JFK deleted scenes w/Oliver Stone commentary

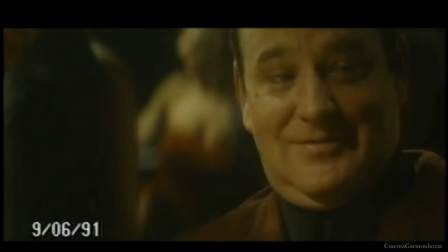16:44 There's things that you attribute to, you see, when you deal with, like Harrison did, with a criminal element, you're in a world of sleazebags, but, you know, that doesn't mean that everybody lies all the time.
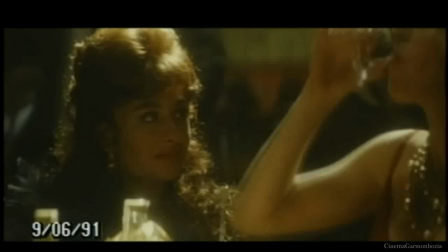16:53 It means that they split the truth, you know, and there's a lot of characters in this case that come from this world, from David Ferry to Lee Oswald to Beverly Oliver.
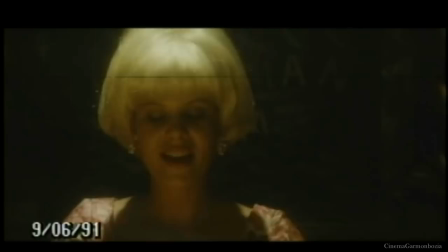17:02 I mean, Beverly knew these people. And her girlfriend getting off or disappearing like that really shook her.
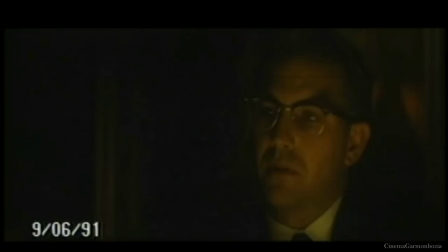17:09 Goddamn.
It's such a sad story, this JFK, because what really it's all about is redemption.
It's just like... No, it's not.
It's about Kevin Costner looking to live the right life, to live the truth, and to redeem himself by so doing. And in the process, he must destroy himself, basically, as a human being. He must change his entire life.
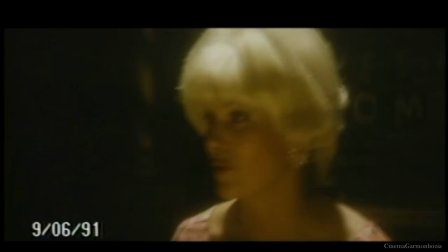17:29 And that's really what's going on. Kevin Costner He was very muted, wore the tortoise shell glasses at his own request, the hat, hid his face.
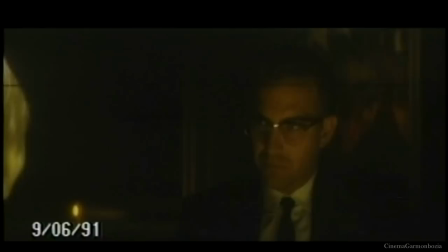17:37 He wasn't at all grandstanding. He was the opposite. He was trying to disappear inside scenes.
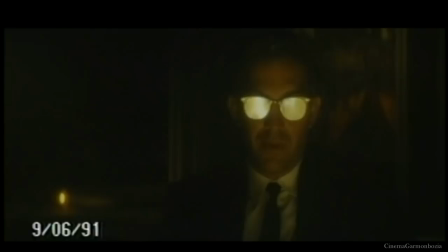17:43 Kevin was very smart. He anchored the film thereby. You know, he thereby kind of took us through the film.
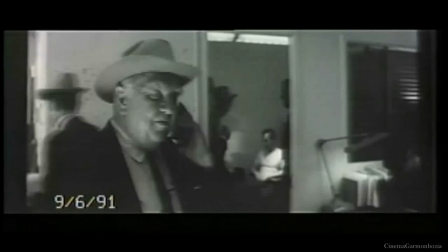17:53 I'm Fred speaking. Howdy, Captain. I want to thank you.
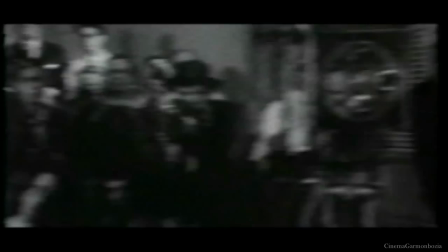17:57 Thank you, Mr. President. We're doing our best. I know you've been working like a dog.
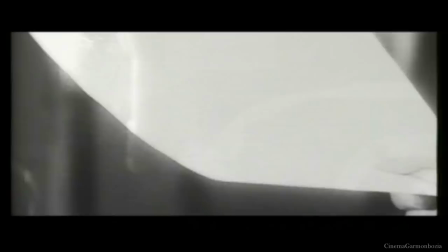18:02 We take dramatic license with the high official implying that it was probably Lyndon Johnson who was speaking to Will Fritz.
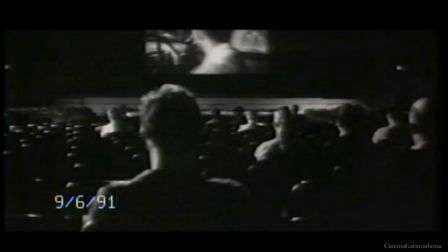18:08 This is based on some information that came to me at the time, not necessarily information that is to be authenticated. I can't say to you that we know, perhaps there's been some new research.
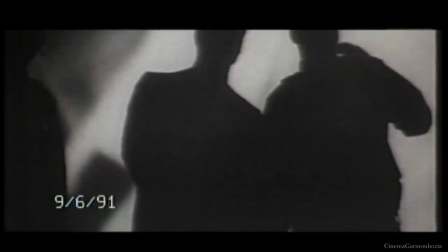18:19 But there's no question from eyewitnesses that Lyndon Johnson had an overriding interest in the case
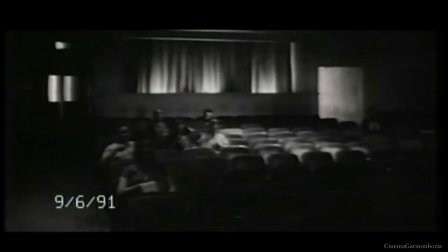18:24 right away and was very much on top of it and wanted to know where Dallas was in the investigation.
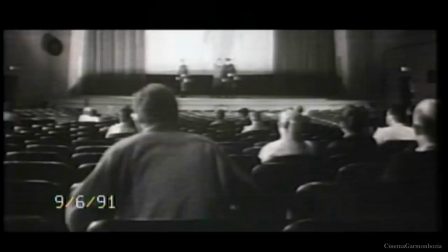18:30 And above all, did not want a prosecution out of Texas, you're saying, because that's his home state.
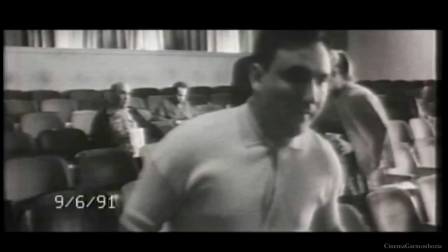18:36 He basically substitutes the Warren Commission shortly thereafter for
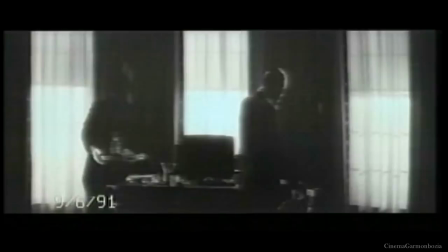18:41 a real significant research into the investigation.
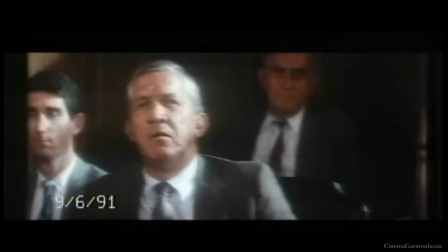18:46 So Oswald very clearly says repeatedly, I had nothing to do with this, I am just a patsy,
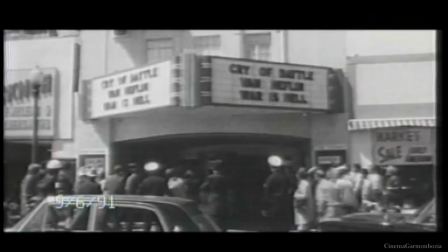18:54 which Oswald, which Gary Oldman worked on for months to get his dialect right. He was so beautiful, Gary, in the role.
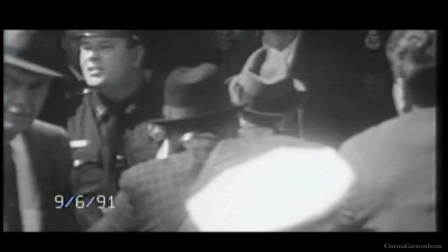18:59 I thought he was so believable. He almost creates to me another Oswald, you know, another layer for Lee Harvey Oswald.
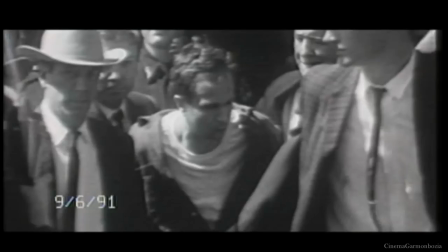19:06 It really did him justice because Lee Harvey Oswald was a very much maligned and misunderstood man.
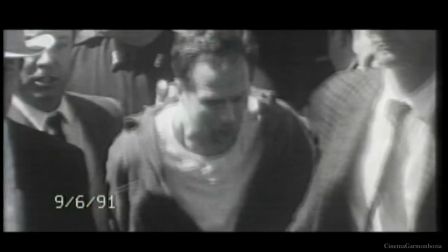19:11 And I do believe, ultimately, he was a patsy. He was used. That's not to say he was innocent, because I do think he was dirty to some degree.
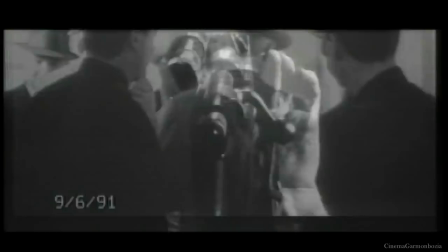19:21 Gary Oldman studied the transcripts that we had on Oswald, and we tried to stick as close as we could to the exact dialogue,
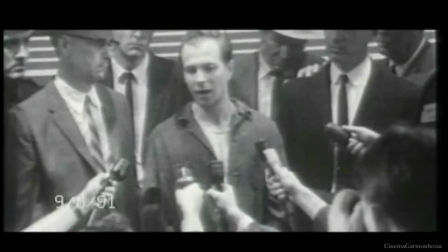19:30 which is rendered in a very robotic American-Russian combination by Gary,
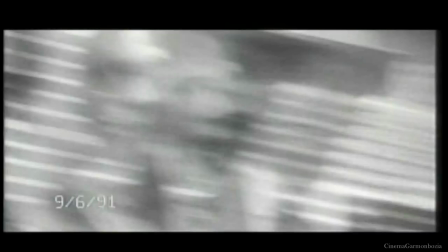19:36 who actually is a method actor who kind of lives the role of a spy. He was very strange for weeks as he was building this alienation up.
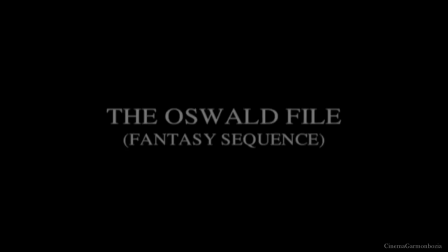19:44 Everybody will know who I am now is, to me, the ultimate Kafka statement coming from him, because he is Kafka.
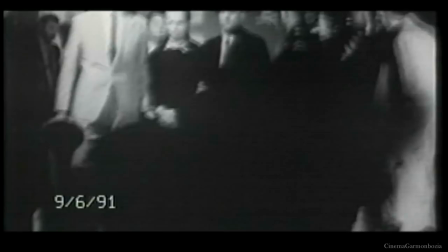19:51 He is the modern Kafka. There could be nothing more horrendous than what he went through in those few days.
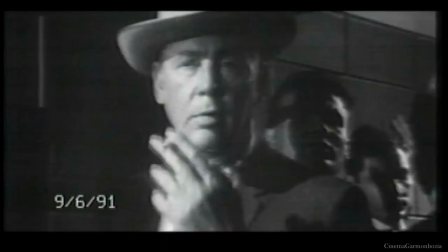19:58 But he never had the trial, because Ruby managed, unknown to anybody, apparently, to walk into a garage filled with 70 cops on Sunday morning,
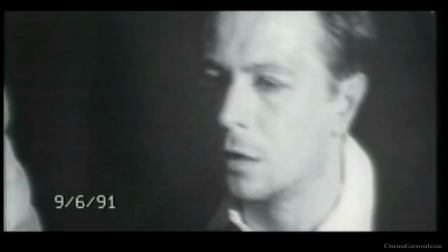20:07 and guys who were assigned to protect Oswald and to walk right up to him and shoot him in the gut.
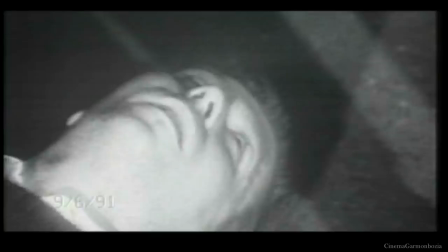20:12 I mean, that's great protection from 70 cops. They're really paying attention. And how did Ruby get into the garage in the first place?
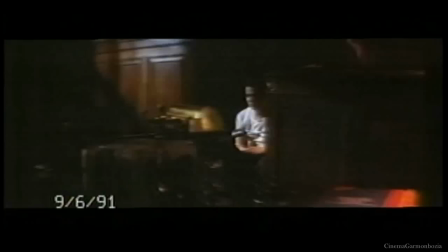20:19 Who agrees for Lee Harvey Oswald? Buried in a cheap grave under the name Oswald?
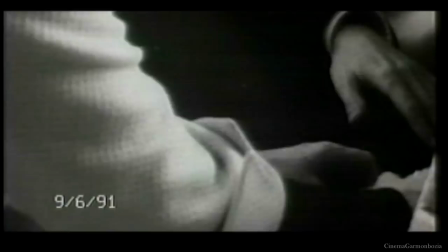20:26 Kafka. It was a nightmare. I don't know if he ever thought he'd have a trial. If he did, he was... that's perhaps why he was cool.
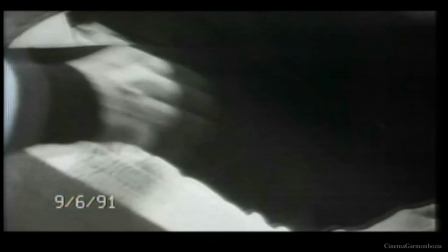20:33 Maybe he figured he'd get off at the trial.
I was young.
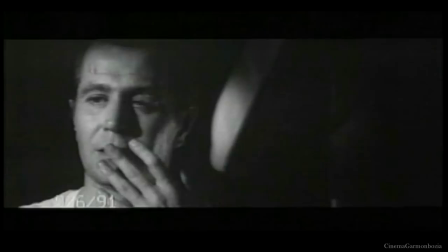20:39 We shot this scene in the middle of the film somewhere, because Gary was really exploding.
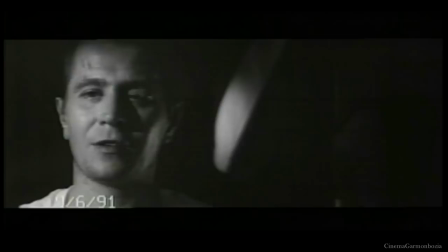20:45 Gary Oldman was exploding with emotion. A sense of intuition about Lee Harvey Oswald that was very moving.